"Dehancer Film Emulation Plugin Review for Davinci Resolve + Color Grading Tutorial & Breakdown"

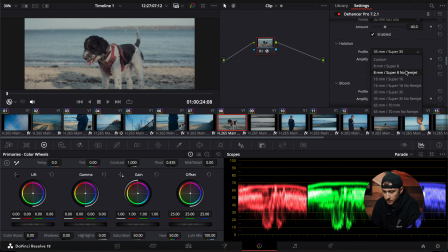1142s
I'll do a little bit more of a pronounced look.
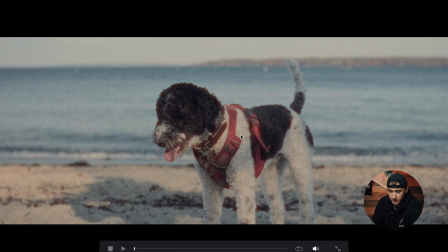1145s
So you can see here, this like red glow around edges and stuff that's what the halation is doing in that.
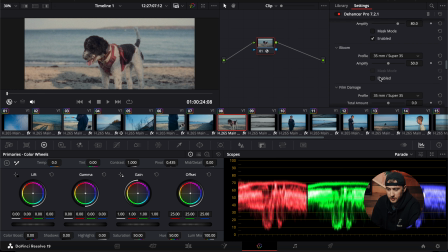1155s
Bloom, this just adds like a little bit of like a glow sort of to the image, almost like you used like a mist filter or glow mist on the footage. I'm gonna leave that turned off.
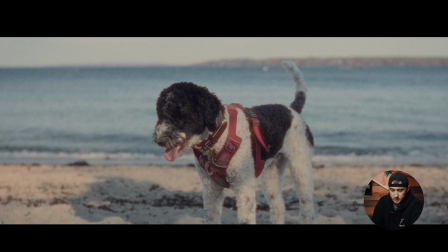1165s
Film damage just applies some like cracks and look kind of to that.
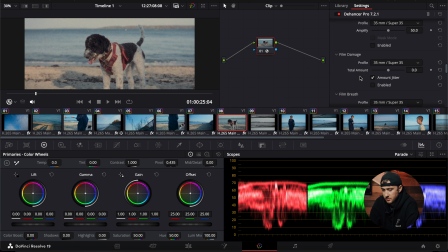1173s
You can use it artistically. I generally don't in most of my footage, but it is there. Then film breath and gate weave are sort of that jitter that you get when you're watching back old film and like Super 8 and 16 millimeter.
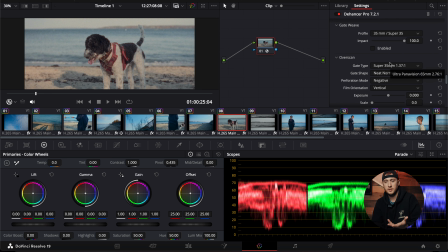1188s
It's jumpy sometimes, and that I don't generally use that most of the time, but if I'm doing something like with this overscan tool,
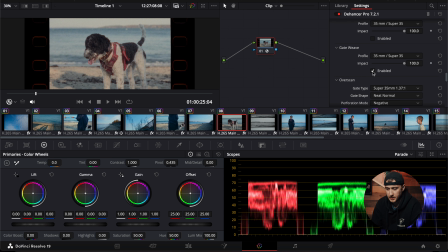1196s
then you might want to add the gate weave to give it that jumpy look. And I think you can turn off static so that it sort of jumps around a little bit. I'm on an M3 Mac Pro, but it seems to be
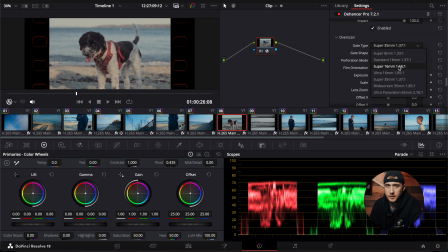1215s
jumping a little bit and skipping, unfortunately. So I'll go Super 8, Maybe I'll go 16 Ultra.
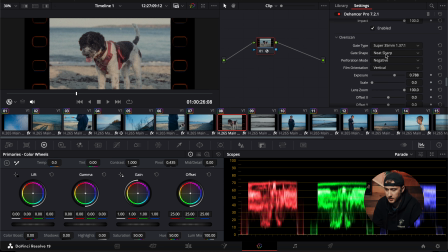1231s
So you can really adjust everything to kind of look however you want it to look. You can do a widescreen look, you can scale this up. You can adjust, I mean, you can really adjust the footage specifically in here too.
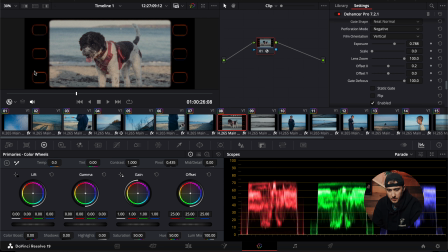1249s
You can defocus the gate, which is, you know, this area around here.
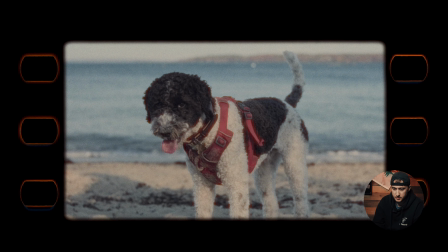1254s
And then if you're happy with that, you know, that's, if you really wanted an old school look.
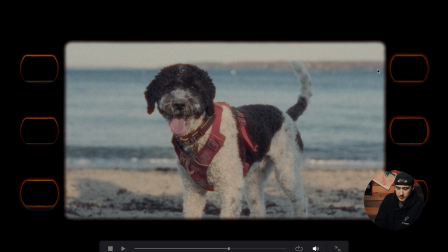1260s
Sometimes this doesn't always look super natural. I think you can, you know, adjust that accordingly, but there's your before and there's your after,
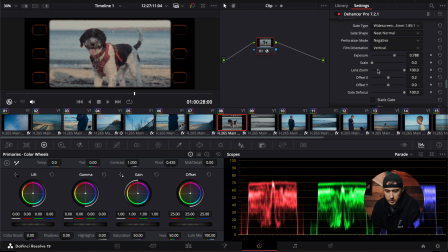1269s
all with Dehancer baked right in on a single node structure with no other node tree needed, essentially. All right, so just jumping back into this here,
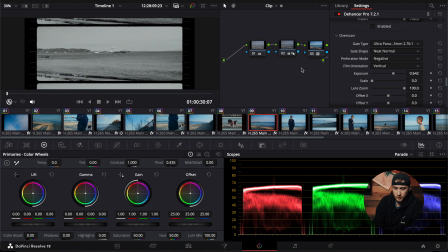1282s
you can kind of see where I use this look in some of these clips with the overscan tool.
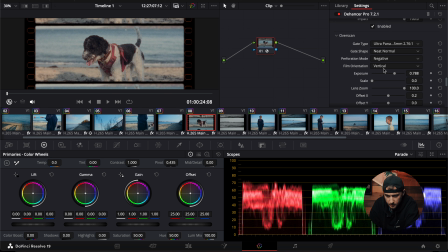1290s
I think this one I kind of liked, or the Super 8.
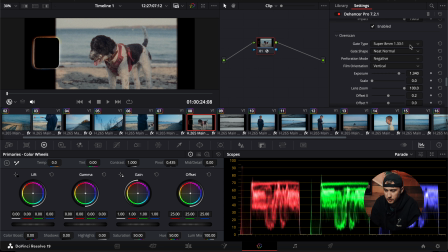1297s
This one's definitely, I think the Super 8 1:33 to 1, 1.33 to 1 look is a bit more natural of what I would expect for film.
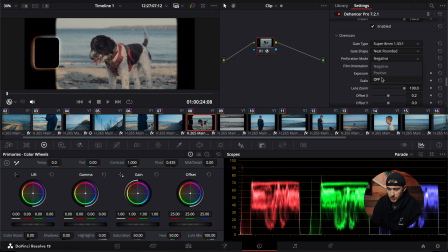1311s
You can even adjust how you want this to appear, which I think is really cool.
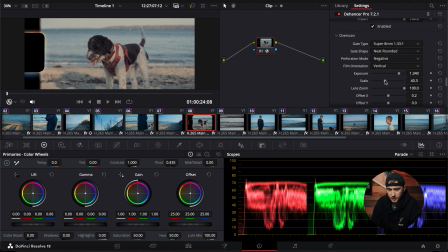1320s
You could scale that up a little bit,
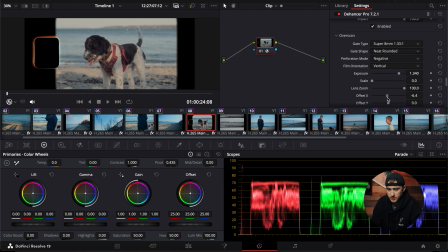1324s
adjust your footage, recenter if you need to, and there you go. It's, I wouldn't say it's like super natural looking, but it is a nice feature to have, and like I said, using it
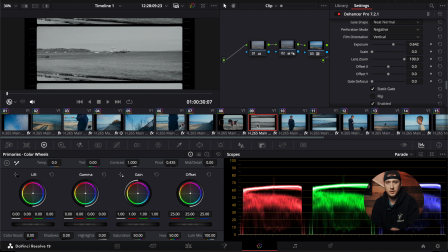1343s
sparingly can kind of give you a look and change, you know, using the effect sparingly, I think, is the way to go about doing something like this and giving a stylized look that fits whatever narrative you're doing or whatever story you're telling.
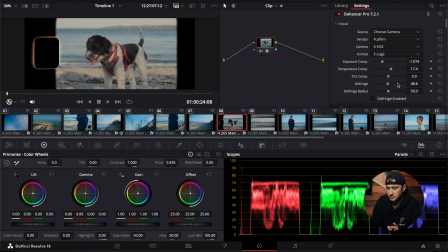1366s
So yeah, we built out our conversion essentially right up here, then went down, adjusted our film profile, which you can go back in later and adjust as you would like. There's just so many different options to choose from for different looks.
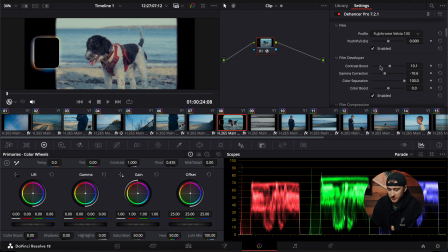1384s
It's just a phenomenal product. All right, so I hope you guys enjoyed the video.